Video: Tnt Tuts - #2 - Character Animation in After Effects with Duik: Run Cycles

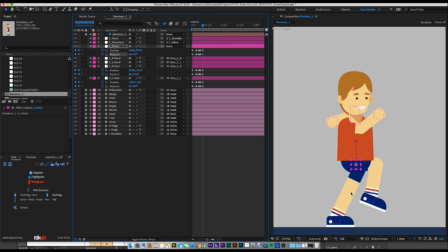1044s
And for this pose is always really easy to remember. It's like a nice straight leg. This leg's really almost mimicking the same angle. You're really about to launch off. Imagine you're about to launch off into the sky.
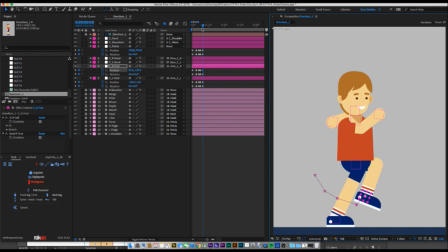1058s
And then this next amount of keyframes is really where you can have the most fun. This is where you decide how cartoony you kind of want this character to be. The more you add, almost the more cartoony it is.
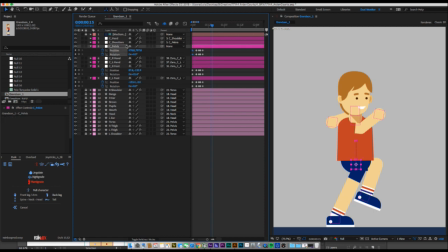1076s
So we're going to copy our first pelvis keyframe when we were in midair, because that's where we're going again.
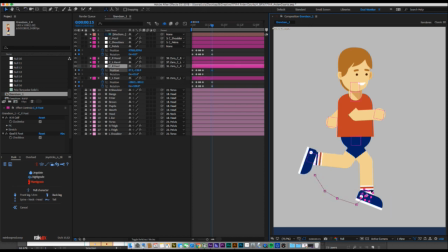1088s
And now you're basically now you've done one cycle, and you're basically just mimicking that again. You'll see adding more here gives him more float. So if you want your character to be really light and springy and floaty, like drag these,
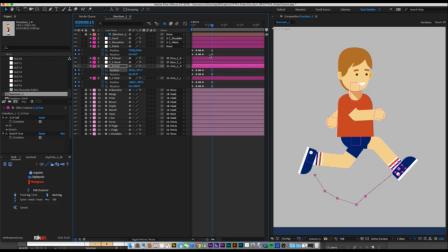1106s
make more space in here for when he pops up.
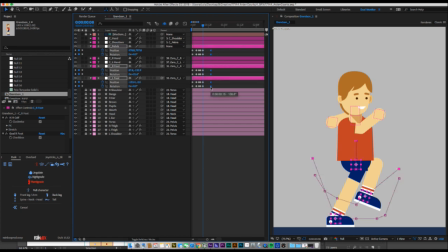1113s
If you want him to have more weight and not be able to get as much air, say you got a really fat or heavy character, then maybe he would only, go up 3. Or you'd only do 3 frames to get to his maximum height.
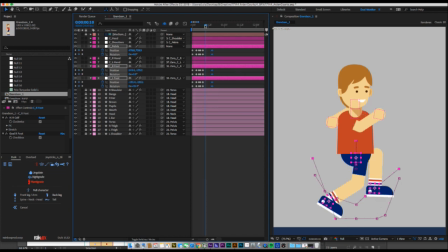1129s
But he's a kid, so he's light, he's kind of cartoony, so we're gonna do 1, 2, 3, 4, 5, 6, 7. It's about 7. Let's do 8.
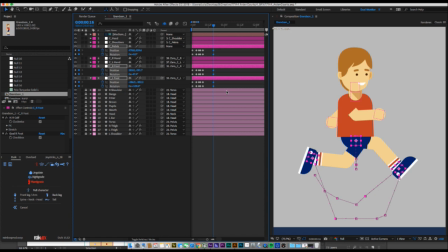1146s
Alright. Well, my cat is destroying some paper. It's bugging me. Oh. Cats, man, they always need attention.
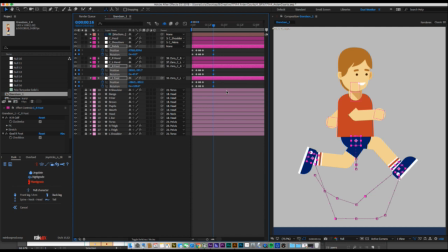The desk is also falling apart. Alright. So now, since we have one loop cycle,
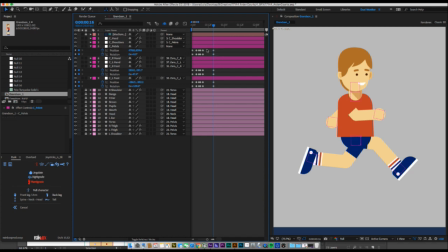1185s
you can honestly add the loop out expression to the pelvis now if you want. I usually copy it and paste it just so I can have a visual reference of where the next keyframes are and I can snap to them.
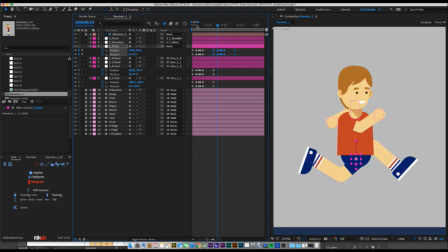1205s
Let's see. I honestly want to make his fall. Right now we've got that fall at 3 keyframes. I'm going to make it 2. We'll just make him hit the ground quicker. It'll be a little bit snappier.
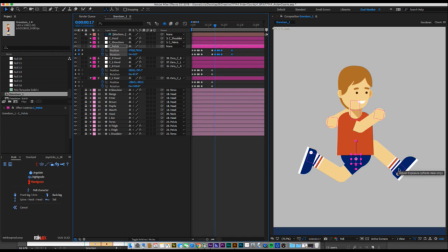1224s
He falls. Oops. Bring the foot down for touch. His foot comes down a little bit.
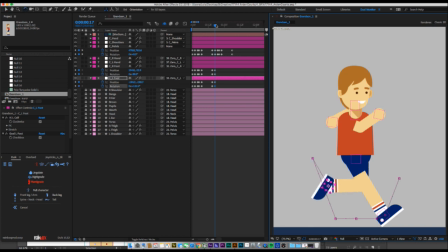And this foot slaps down. Moves back a little bit. So moves a little bit forward.
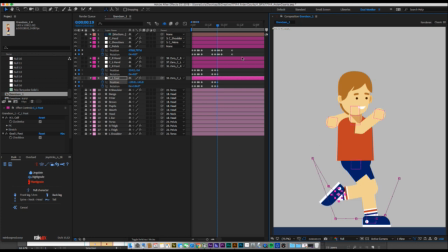1258s
Foot's dragging in the wind, so we bend it back a little bit. One more frame forward. Now we're in our passing phase. Foot starts to come back.
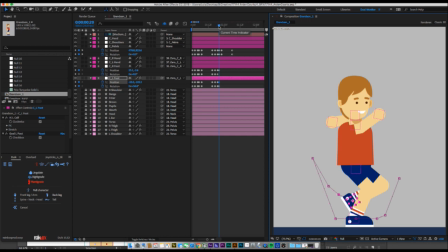1272s
Everything's sort of lined up in the middle. 2 more frames forward, and we're about to launch off the ground again. So this foot's back and straight.
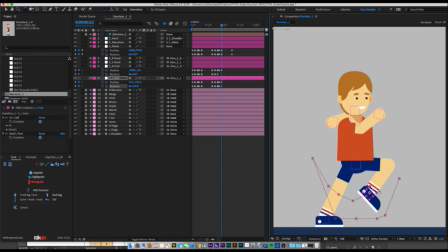1288s
This foot's mimicking the same angle about pretty closely.
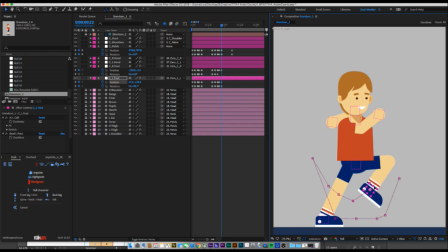1294s
Knee is up a little bit. I've been hitting my rotates. Don't forget your rotates. And that's essentially it.
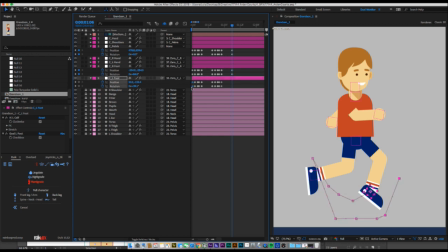1309s
Now we can copy the first few frames, or our first foot frames, get those back. I have my feet way higher in the middle than at the beginning, so I'm going to bring these up a little bit.
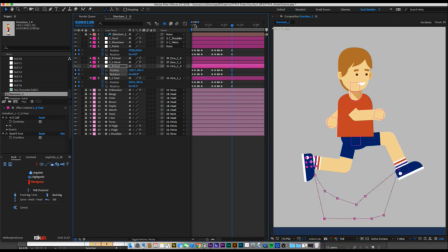1332s
Copy them back to the beginning. The other thing to notice is just the shape the foot makes. You'll hear people talk all the time about how an animation is full of arcs.
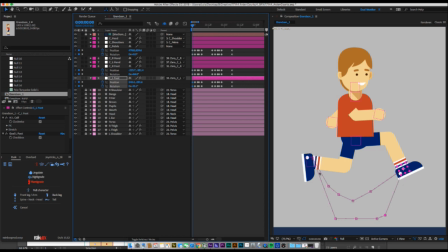1349s
Everywhere you find animation, you'll find arcs. And just like that, in this foot, we have this nice little arc here. Arc, and then it slams down, goes back, arc, got it on both feet. So that's how I kind of know that I'm in the general vicinity.
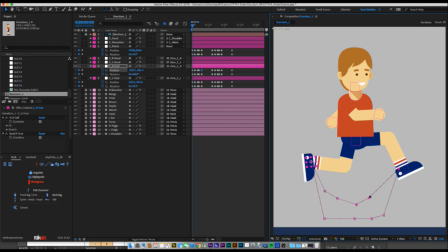1369s
And even without knowing where the foot is, I can kind of move these around and know the more arc they are, the better it'll look. So let's watch what we have so far.
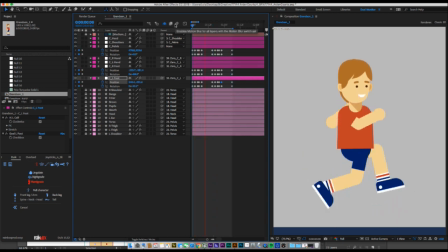Pretty stiff, but hey, it's a run, you know? I'm going to show you how to make it bouncier and more fluid as we go.
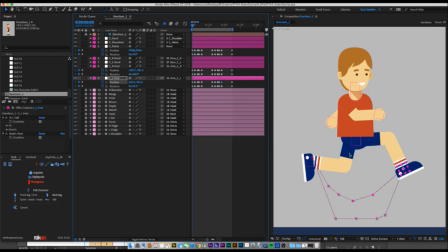1402s
One thing that I like to do that is a little bit, it's kind of a step you could skip if you were in a hurry or didn't really think it was worth it, but I did it in my walk cycle as well, is playing with these thighs. Moving these sort of act as your hips, you know?
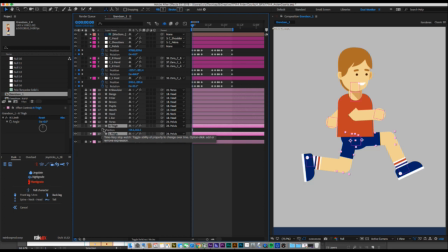1421s
Your hips go forward and back as you walk. It's just how it works. They look a little bit more natural if we move these. So at the beginning, they're where they need to be.
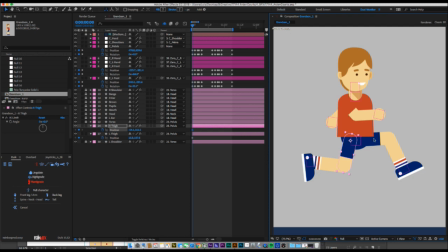1434s
My right foot is back, so my right hip should be back. My left foot is forward, so my left hip should be forward.
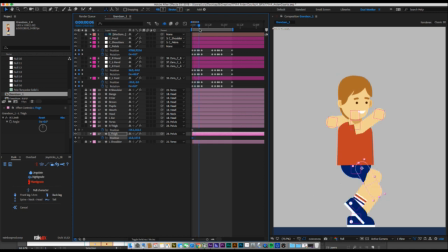1444s
Midway through our run, that's going to change. So we're here now.
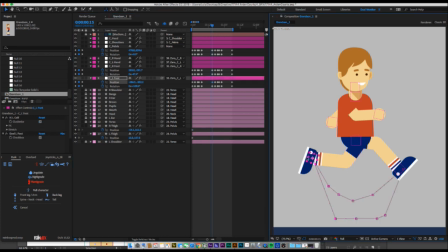1451s
Now see, this is my left foot. My left foot is back, but the hip is still way up here. We want to just shift and move it back. Opposite with the right leg. Shift and move it forward.
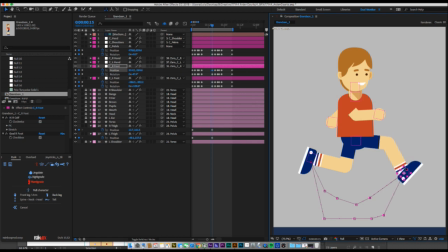1470s
And as you'll notice, you might have to readjust things now, because your legs can extend farther now that you've moved your hips. And that's okay. That's what you want. And then let's go to the very end and put our hips back where they're supposed to be.
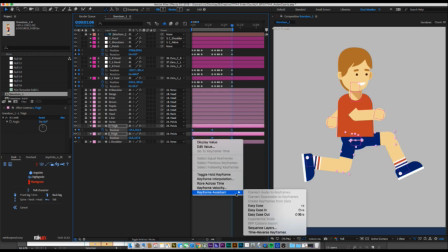1488s
I also like to change these to easy eases, just so it's a little less stiff.
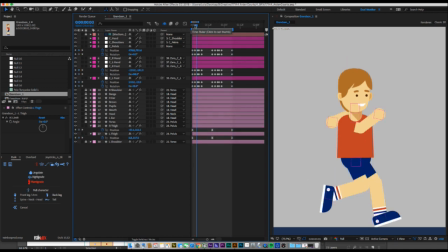It didn't really mess up any other parts.
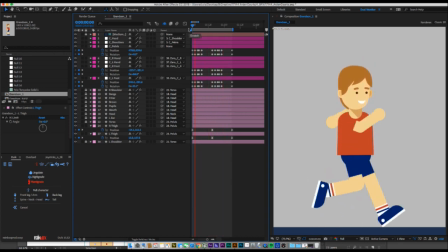1513s
Oh, we're looking good. I'm not sure I love the timing yet, but I haven't added my eases yet. The next thing I'll usually do is add my eases. So the one spot you definitely want ease
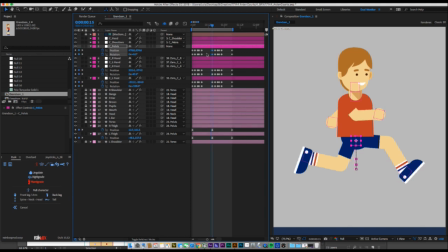1528s
is right here on the pelvis when he's coming up. And I'll do it on the feet and the pelvis. So add an easy ease, and then I accentuate that easy ease.